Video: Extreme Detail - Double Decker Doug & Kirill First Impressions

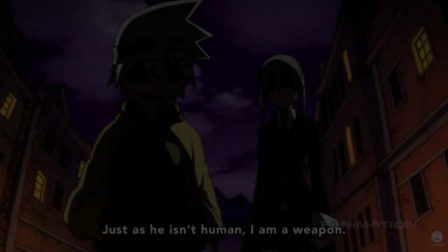There are a lot of anime out there that have first episodes opening on action side events to establish the story.
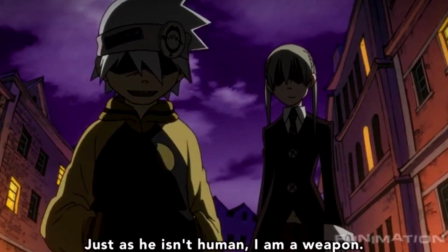Looking at Trigun, Psychopass, Soul Eater, any number of things, and it's not even limited to just this form of media.
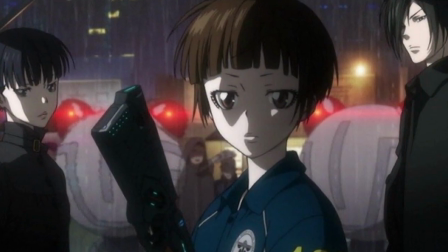An opening to an action scene generally works fairly well to grab some interest in the first few minutes.
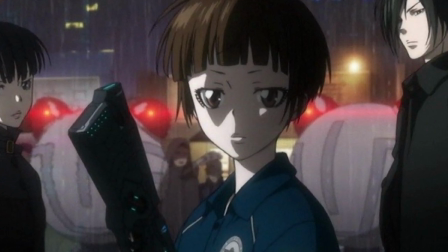If you mix this with some good personality, things like maybe interesting scenery, and make sure the action is done well, you're probably gonna keep the interest level high.
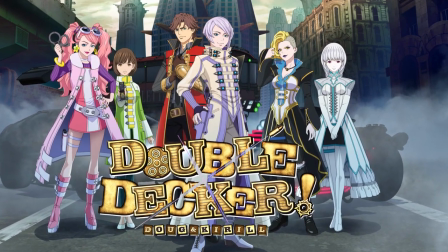This is exactly the type of formula Double Decker Doug and Kirill, that name gets me every time. I was trying really hard not to laugh there,
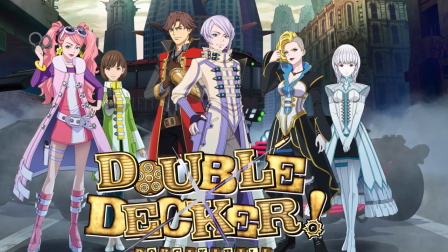just because it's a very distinct name, which fits with how distinct the show ends up being,
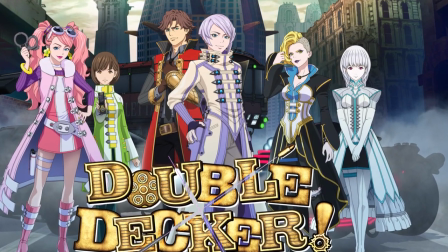but we'll get into that. It's what we're here for, first impressions.
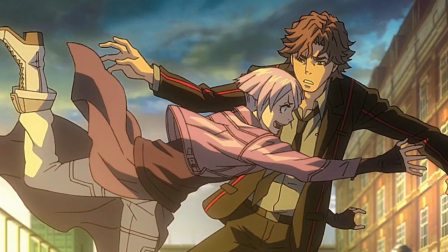It's actually an anime buddy cop series that takes its own very
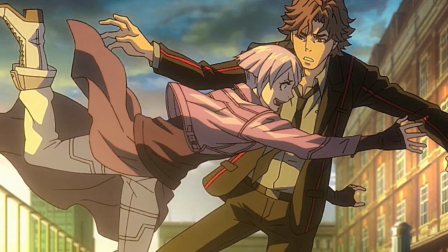unique spin on the kind of rookie to veteran partnership situation.
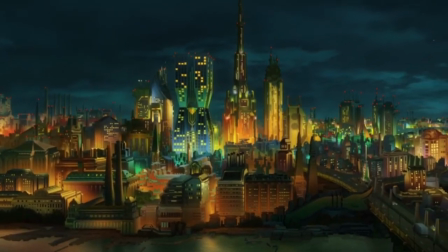But some of the very first shots show an interesting mix of this kind of old school and futuristic take on things.
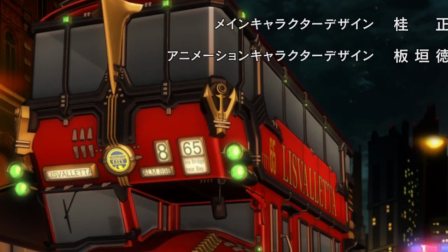So it's like the mix of like, here's an old looking car, but with futuristic parts kind of a thing, as you'll see by the pictures I put on screen.
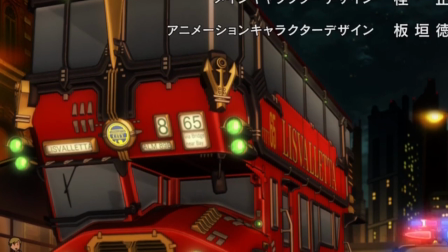I don't know why I went so hard into trying to describe that when there's a picture in front of you, but
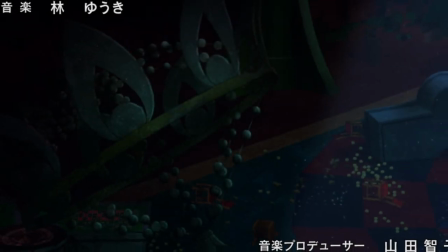some of the extreme detail and designs had me pausing to gawk super early on.
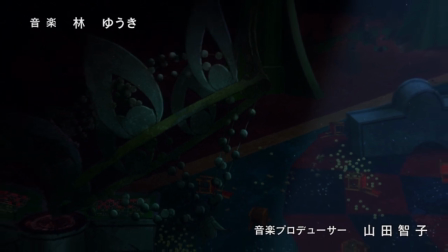I mean, I was pausing and really taking in all the detail.
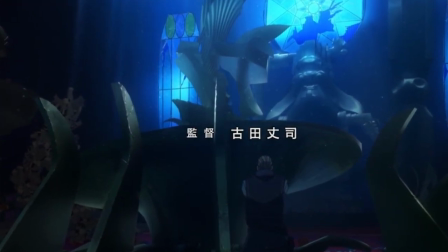It's off the charts, from bits of glass on the floor, to scratches and dings on sharp edges, to beautiful lighting,
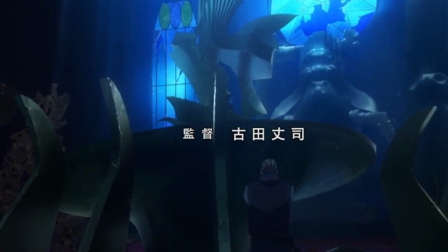and I'm just talking about one shot that I was staring at for probably a good couple minutes.
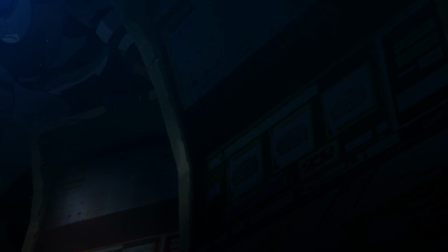The detail extends outside of the backgrounds and characters as well, with some very nice small hints to keep everything feeling natural.
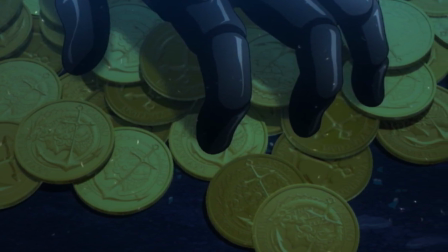In the first scene, a generic villain throws some coins that save him from a bullet, and we actually see him pick them up beforehand, just a quick shot as he's standing up, and just,
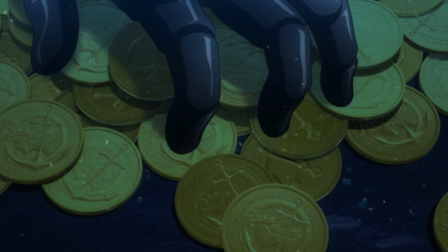it almost looks like he's just kind of standing up, but you see him kind of palm and grab him, so it's a very nice detail there.
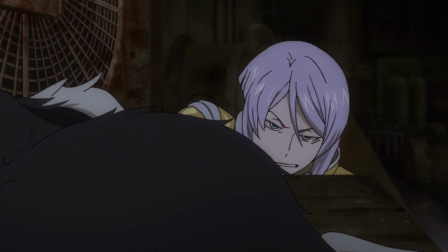And later on, when Kirill, the main character, is climbing up to a ledge, we actually see him do it.
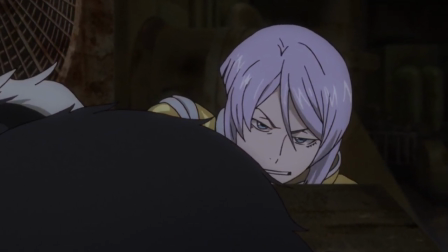No cuts to the top with him already grabbed onto it kind of stuff that is usually pulled,
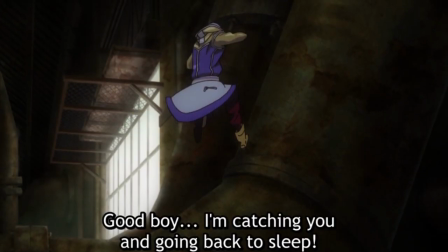but it even had an extra detail of him like kind of jumping up and hitting the wall to boost himself a little bit,
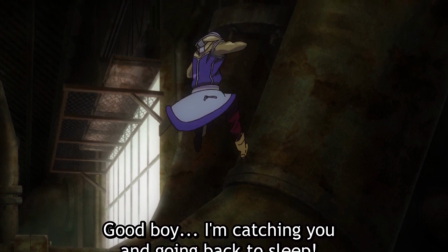so they actually showed the entire motion of it.
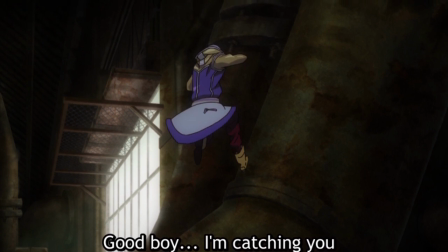There's small details like those throughout that don't really draw any attention, but just make everything feel more real and help it flow very naturally.
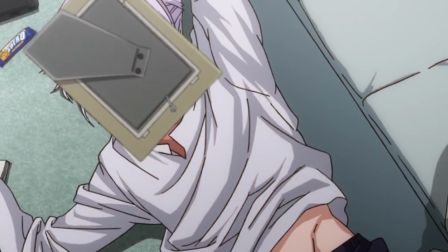And this is also helped by some killer transitions.
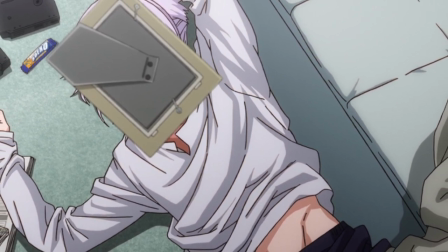Oh my god, for me, a video editing nerd, I would marry the transitions.
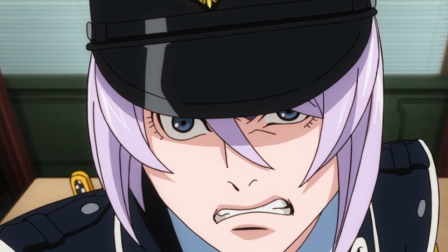One, for example, is when Kirill walks away from a close-up and his hat covers the entire screen for a second.
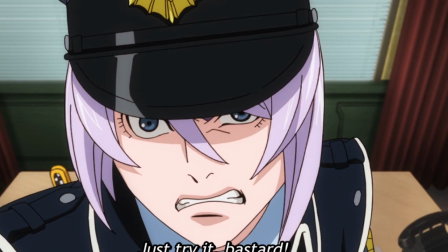Then, when it's no longer blocking the shot, we see it's changed behind that, and then we see
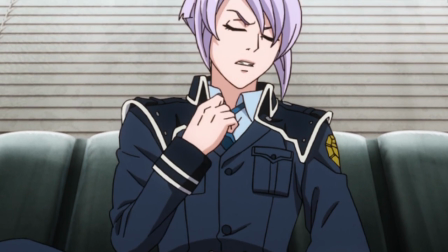the next shot starting as his hat is actually still moving down the screen. So it's just these very nice, natural transitions.
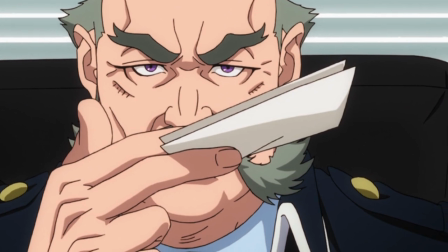The art does have that 3D blend that many people don't like at points, but it's the most well-blended that I've seen as of yet.
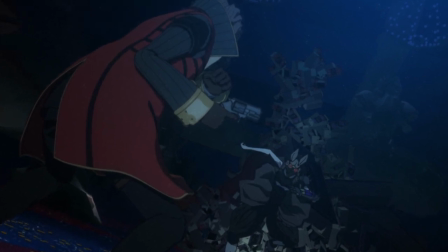This also lets the camera have much more freedom to move around as we get some
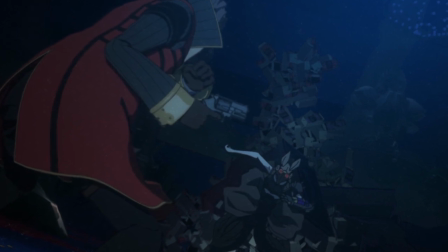extra depth into shots and kind of get some angles we normally wouldn't see.
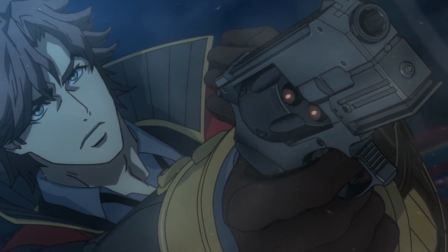It does stand out somewhat from the usual 2D, but it's nothing to really complain about,
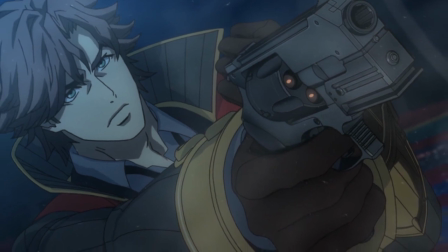and that is probably one of the factors that lets them put so much detail into these other areas as well.
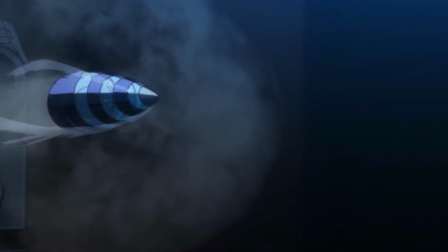And again, going back to the shots for a second, it allows for a bit of a more action movie style framing to some scenes, which is something that we don't get to see very much.
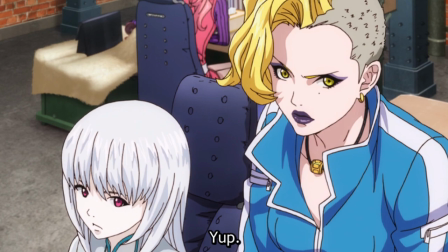The character designs fall in line with the art. There's no flat clothes, there are multiple layered items to give it more feel,
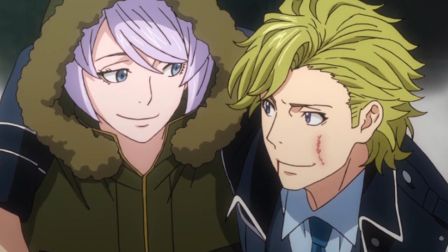and the hair is actually all less ridiculous anime and more real-world styles represented in anime,
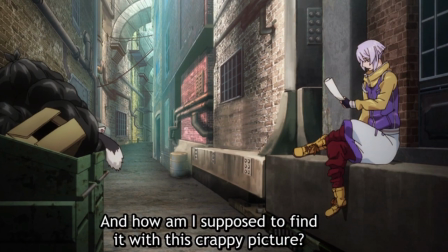with lots of depth and layering to them. Kirill's clothing is a bit more out there compared to everyone else's.
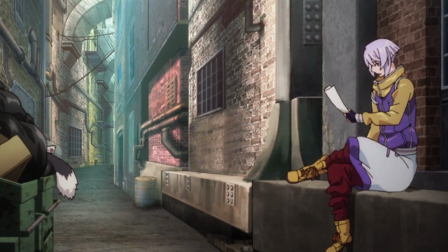It's just more strange, I guess, kind of would be considered maybe more of a typical futuristic design, whereas not everyone else's really is.